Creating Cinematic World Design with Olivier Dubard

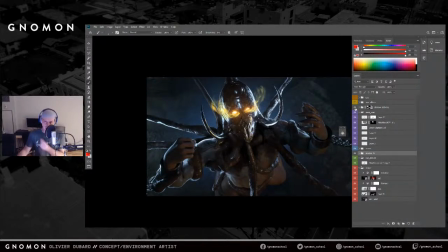3967s
It's very subtle. Maybe you don't see it that much, but it just gives it a bit of something else at the end. It's just me nudging, nitpicking my own work in a way. And then I add the lens flare. Oh, not the lens flare, the lens effects, the lens dirt.
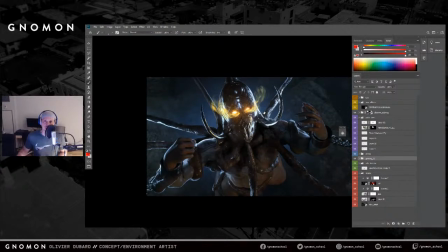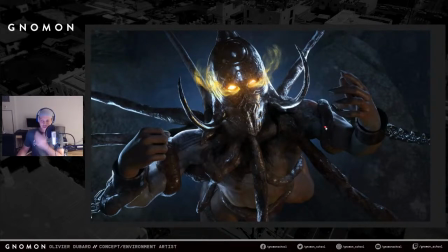3993s
This is the fourth key. And then after this, what happens is he becomes death.
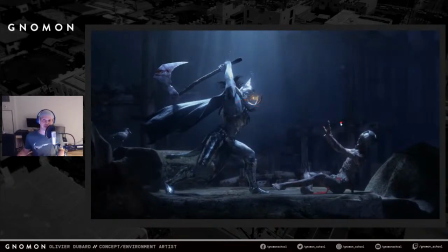4000s
And like we saw in the storyboard, I was like, well, no one escape it, and you're going to be up to it too. So I try to make something more graphic for this one. I think I'll use a long lens for this. And I did a bird here. I was like, he's just witnessing what's happening.
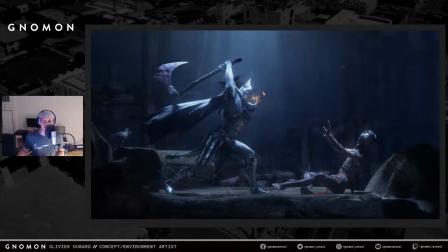4018s
And in terms of lighting, I think kept it really dim. I wanted something a bit more scary, higher contrast. I did a bit of blood on the axe, because that's also part of the character. Yeah, and that's it. I think that's it. All the keys are there.
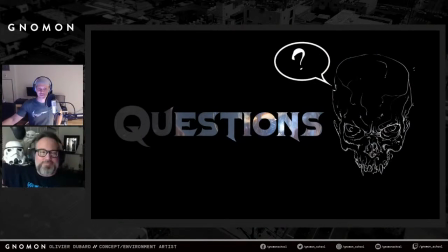4040s
All right, questions? Wow, that was really, really cool. Thank you so much for unpacking your process like that. Yeah, of course. Yeah, we've got actually several questions we can address. Yeah.
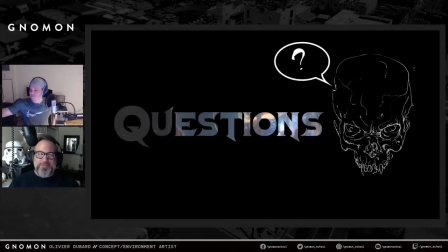4055s
And that last key, that more graphical key that you did of him like getting ready to deal the death blow. Yeah. That felt so Frazetta. Like that's what I try to do. Yeah, I think if Frank was working with 3D, he'd probably go in that direction.
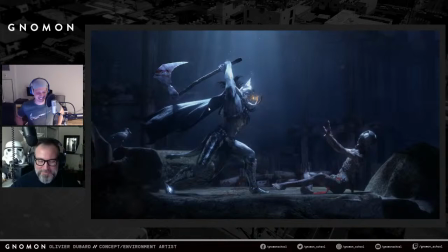4071s
That was really awesome. Thanks. Okay, yeah. So some of the questions have been coming up. Earlier in the process, when you were grabbing your base, mesh from Mixamo and setting up your poses and stuff, I was actually curious.
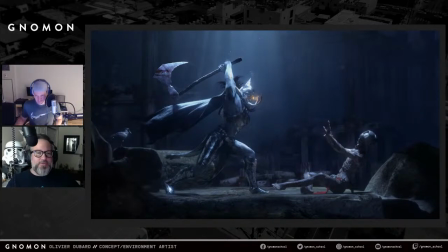4087s
Have you ever used Mixamo animations to get your poses as well? No, with those base meshes. I've never used it. I've seen it. I've watched tutorials on how to do it. I've never tried it, but it's on my list. I do want to try it.
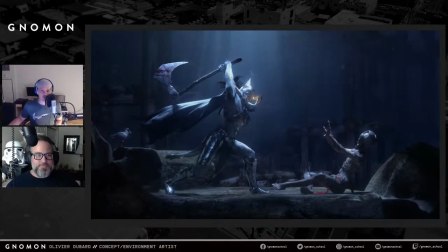4105s
It looks great. It's a great tool. I think you could just put your character in there, and then you can make them dance. You can make them walk, and it's good. I think it's a good tool to have. I've never done it, but it's on my list.
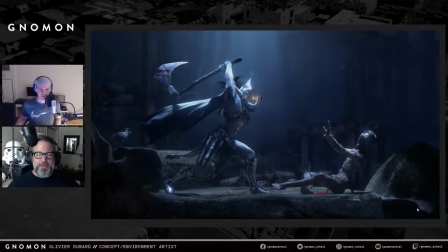4118s
I do want to try. Yeah, and that's such a cool step to just grab a Daz 3D base and work up the muscles from there and stuff. It's great. It does help. Yeah. Someone wanted to know, just as you're kind of walking, like the way you did, like the scouting out the different camera angles and stuff in Unreal.
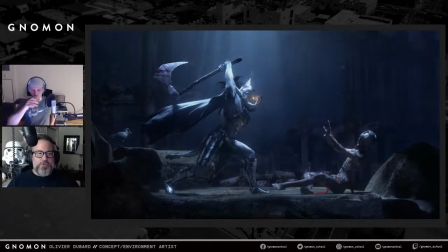4136s
They were just asking, do you take a filmmaker's approach? Are you thinking like a filmmaker when you're trying to set up these shots? Yes, I do. I keep the lenses close to my brain, if I can say.
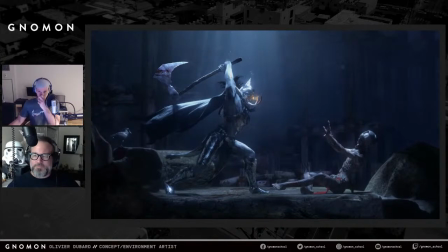4154s
So when I walk in the set, I'll be like, okay, making sure that. For example, this shot, for example, I use a longer lens, right? I think it's a 50 or 70 millimeter, I think, and I'm pretty far from the set. So I'm thinking, okay, what do I want to put on the screen?
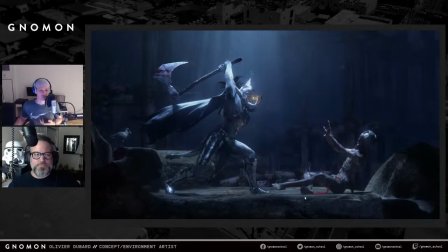4173s
What I would like people to feel, or what I would like to feel about it. So I was like, well, that's a scary scene. I don't want to be near those people. because I'll be slides too. So I was thinking, okay, so what I can do is I can put the camera really far, and then if you put the camera really far, then what happens is you don't see anything anymore,
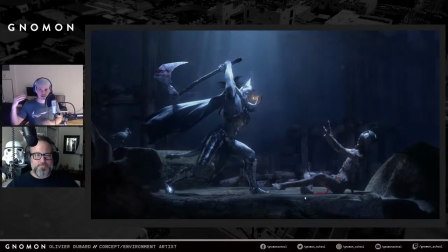4192s
right? Because it's too far. So then I was like, if I put a 50 millimeter on it, then I see better. And what if I put a 70 millimeter? Then I see better. And that's why I ended up with this. And then what happens as well is this 70 millimeter lens created a graphic image at the same time.